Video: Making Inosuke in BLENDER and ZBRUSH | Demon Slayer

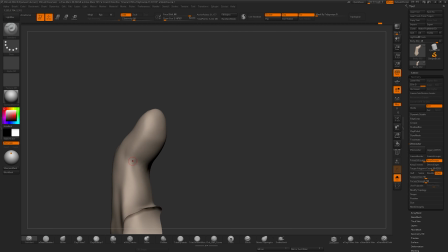We want to just show the power of Inosuke. We don't need to show all the detail on him.
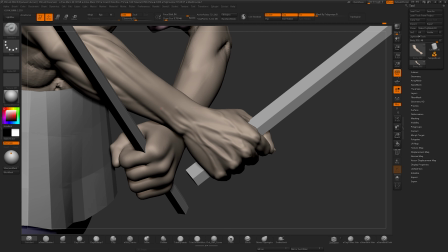And to show power, we just need to exaggerate those muscles and the veins to make sure that that pushes through.
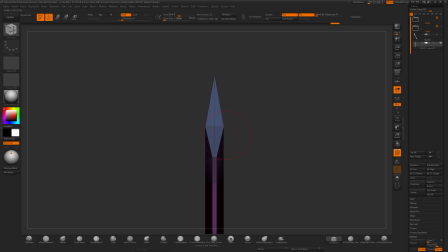For the sword, we're going to stick to ZBrush. We're going to take advantage of the Z modeler brush and live booleans to create the serrated edges on the blade.
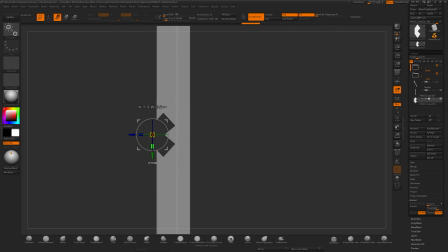This is actually the shape I'm going to use for it, and later on we're going to duplicate that.
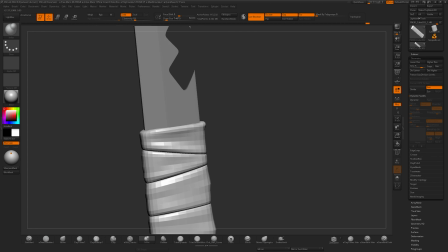You can see here I extracted a piece of geo off the surface, and then we're just going to use that to sculpt.
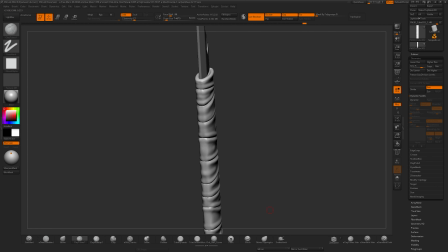I used the slice tool to make separate poly loops, and then I just sculpted on it as we went.
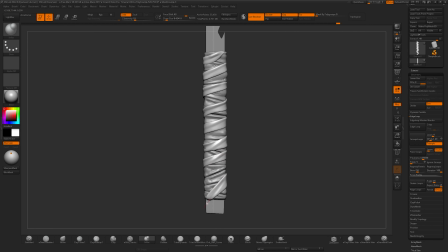So these are those serrated edges, and I just extracted another piece of geo around that because it looked a little empty.
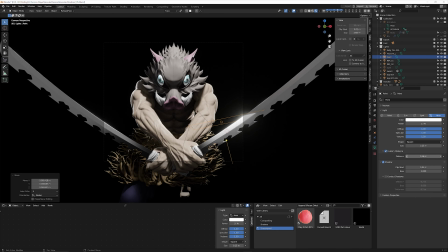Now we're taking advantage of Goal B and using that to get our mesh back over to Blender where I can test it out.
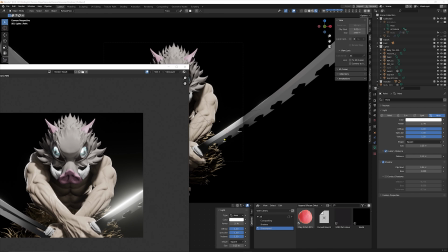Now later on we do make changes to this because I'm not a fan of how the light's currently reflecting off of a sword.
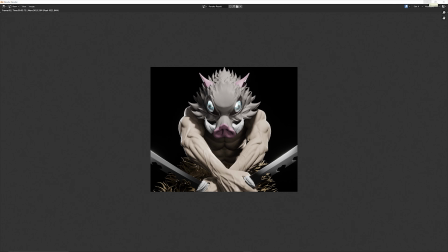So we change the direction of the hand and the blade.
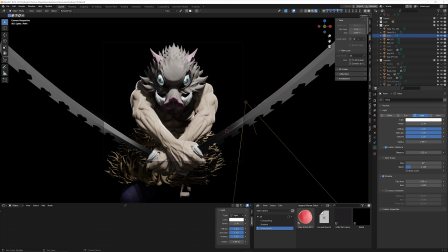This is the advantage of utilizing look dev while you're working throughout the entire process, because if I wasn't checking lighting along the way I wouldn't have known how it reflected. So I would have changed it at the end and been a lot more reluctant, because in my head I would have been finished.
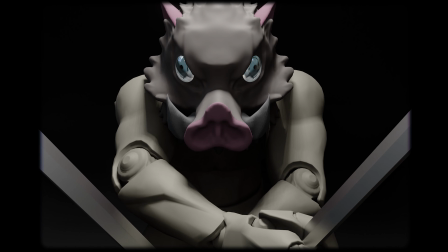So just check along the way. I was liking the direction we were heading in.
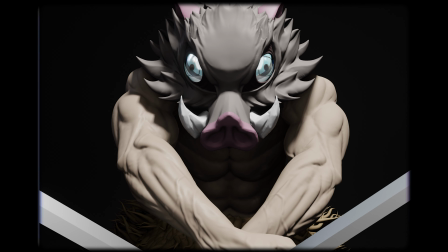The pose, the tension, the fur, that all worked for me. But the head didn't work for me yet, and the lighting quality didn't work for me yet.
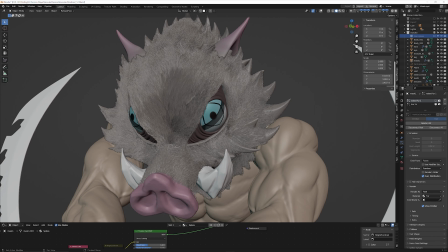For the head, I stepped away from the sculpted hair and decided to use the particle hair system in Blender.
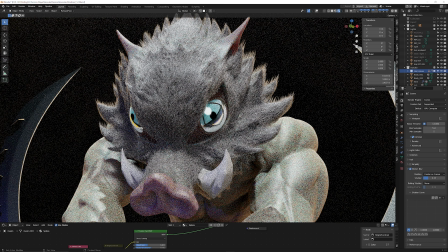This meant that I could step away from the anime style while adding visual interest, which I was a fan of.
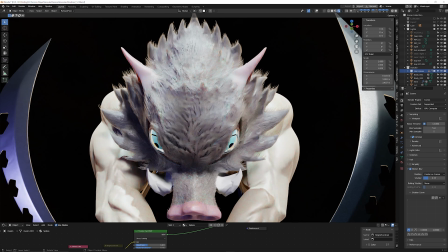This also forced me to switch from Eevee to Cycles because Eevee wasn't doing a good enough job at rendering the really fine hairs.
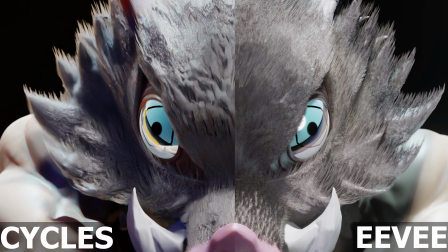So that fixed both of my issues, because the lighting in Cycles looked a lot more dynamic.
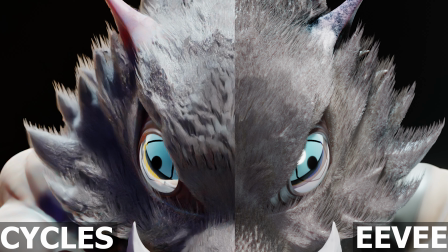I did end up making small tweaks, but it was just the better calculations of Cycles that ultimately made it look better.
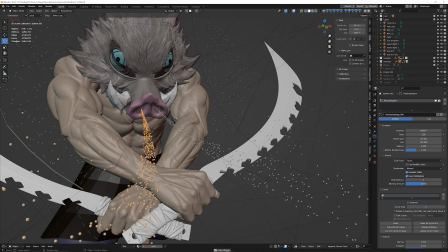Now finally at this stage I wanted to add secondary motion to the piece.
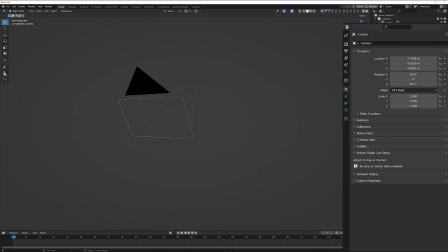I experimented with tons of different ways of doing things, and ultimately I went with adding motion blur to the camera.
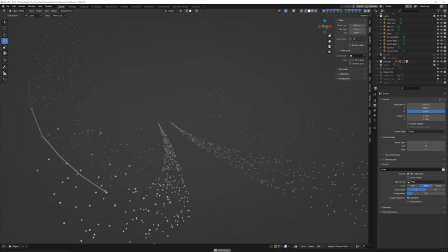This meant that I could add motion blur both to the sword and other elements in the scene fairly easily.
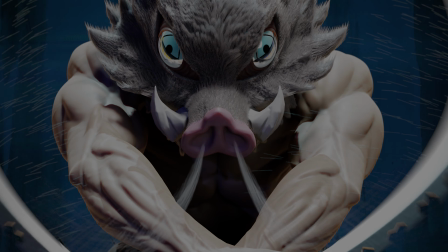So whilst my husband has lost his voice, I want to say thank you for watching, and if you want to see more, check out his making of the Joker video.